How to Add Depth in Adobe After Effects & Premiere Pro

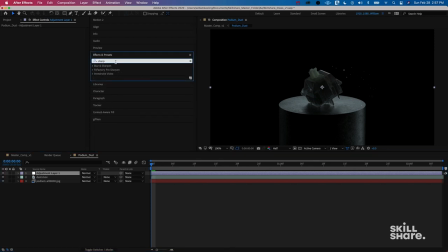498s
There's a bunch of different ways to add color correction, from adding tints to adding levels. I always like Lumatri color. And you can go ahead and select your adjustment layer, and you can drag and drop Lumetri color directly onto the adjustment layer.
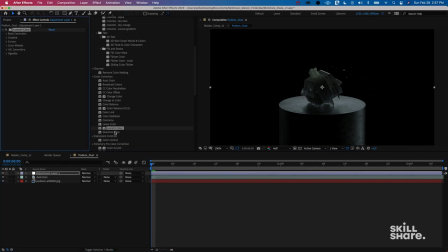513s
Or with the adjustment layer selected, you can double click Lumetri color and add it directly onto the adjustment layer. I like this way to color because it gives you a lot to work with in just one effect. And it's something to get an idea across, something to do a quick edit, something to add a little bit extra color fast.
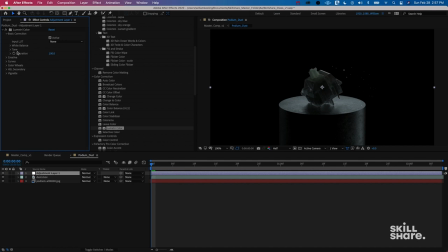532s
So basic correction with this will give you things like your white balance, your tone, saturation. And then when you get into creative, you'll get things like your original adjustments, which will be like faded film, sharpen, vibrance, more saturation. But what I wanna do is I wanna go into saturation and I wanna boost up the saturation a bit,
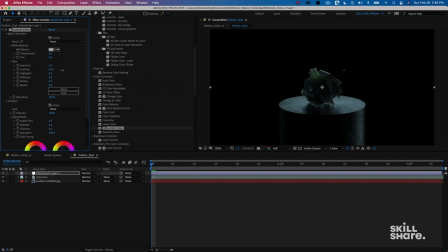551s
go into tone, and I wanna jump the contrast a bit, and I wanna maybe bump the whites a bit, and I wanna take down the shadows. Contrast will add a little bit of saturation as well. So contrast I'm gonna do is 50, and really I'm just playing around.
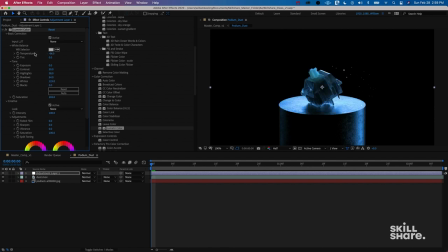All right, so you guys can kind of see what I've done here for my color correction. A really simple color correction, but you can see the before and after and how we really brought this thing to life.
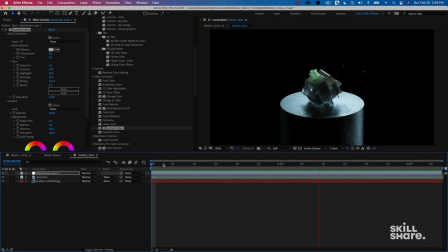586s
So after we kind of did this initial color, the thing that I've noticed is that the dust particles are a little bit too bright and unnatural. So what I'm gonna do is I'm gonna go to my dust particles, I'm gonna click T to pull up my opacity, and I'm gonna take down the dust particles to around 40%. What I can do to even soften up those particles even more and make them feel a little bit more natural is I can add a blur to it.
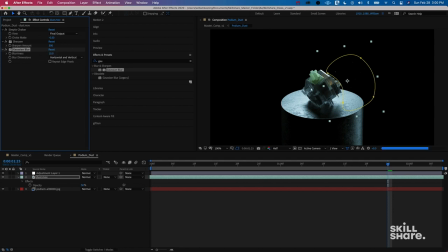609s
And you can see if I turn up the blur a lot, everything will kind of go away. And I just want to keep this super minimum and do a 10% blur. And you can see that now we've got something that's feeling a little bit more natural. I want to add a little bit of glow to this actual piece. So the glow will give it a little bit more brightness and it'll also kind of bring it to life.
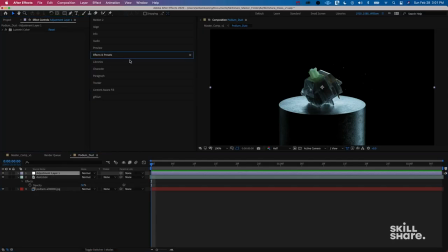631s
So I'm going to go back to my adjustment layer and I'm going to add glow. So glow, when it comes stock, it's a pretty powerful tool and it's definitely worth playing around with. So your threshold, you can kind of see when adjusting it.
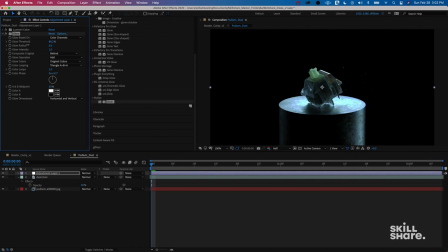648s
And then your radius, which we want our radius to be up because we don't want the glow to be centered on those saturate on those bright points. We want the glow to kind of be more dispersed and feel a little bit more natural. And so once that is, we can turn down the threshold to see what that does. Going up that radius makes it a little bit better. When you layer effects within your adjustment layer, it's good to note that the effect that's lowest will affect all of the effects that are above it.
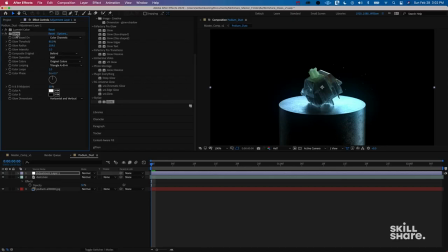674s
So right now, my glow effect is actually affecting the color that I put on it. But if I don't want it to affect the color, you'll see that it changes and that's not as, the glow is not as saturated. So if I go back up and now I adjust the glow, you can see that the glow is more white and less of that blue. That's feeling pretty good to me. It's also one thing to where you can go to adjustment layer and you can call this one color.
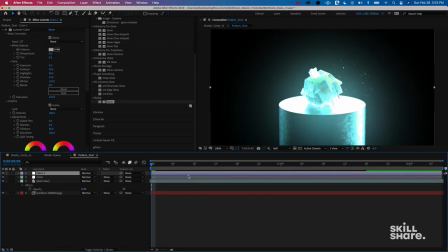699s
And then what you can do is you can duplicate that layer by Command D and you can call this one glow. So instead of having both your color and your glow on the same adjustment layer, you can go and have them split up.
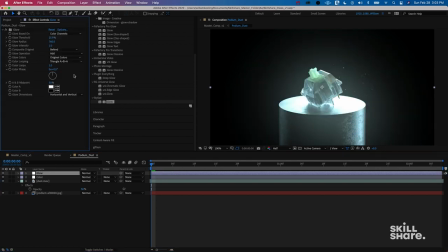711s
So on the glow adjustment layer, I'm actually going to delete the color. And on the color, I'm actually going to delete the glow.
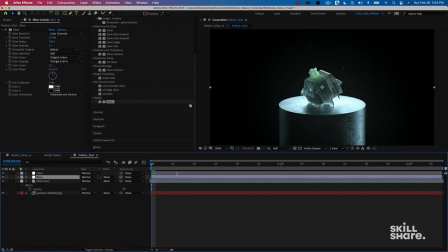717s
And now you can kind of play around with which one affects which just by switching over glow and color and how it goes. And how I'm kind of going up and down with these clips is Command left bracket, right bracket, left bracket, right bracket to go up and down.
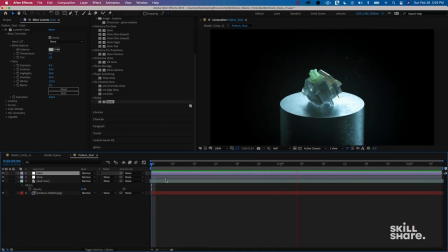731s
So don't be afraid to kind of fine tune these things to make it right. Now, one thing I'm thinking after getting this all organized is that maybe the dust particles are moving a little bit too quick. So what I'm going to do is I'm actually going to do Command Option T to bring up my time remapping.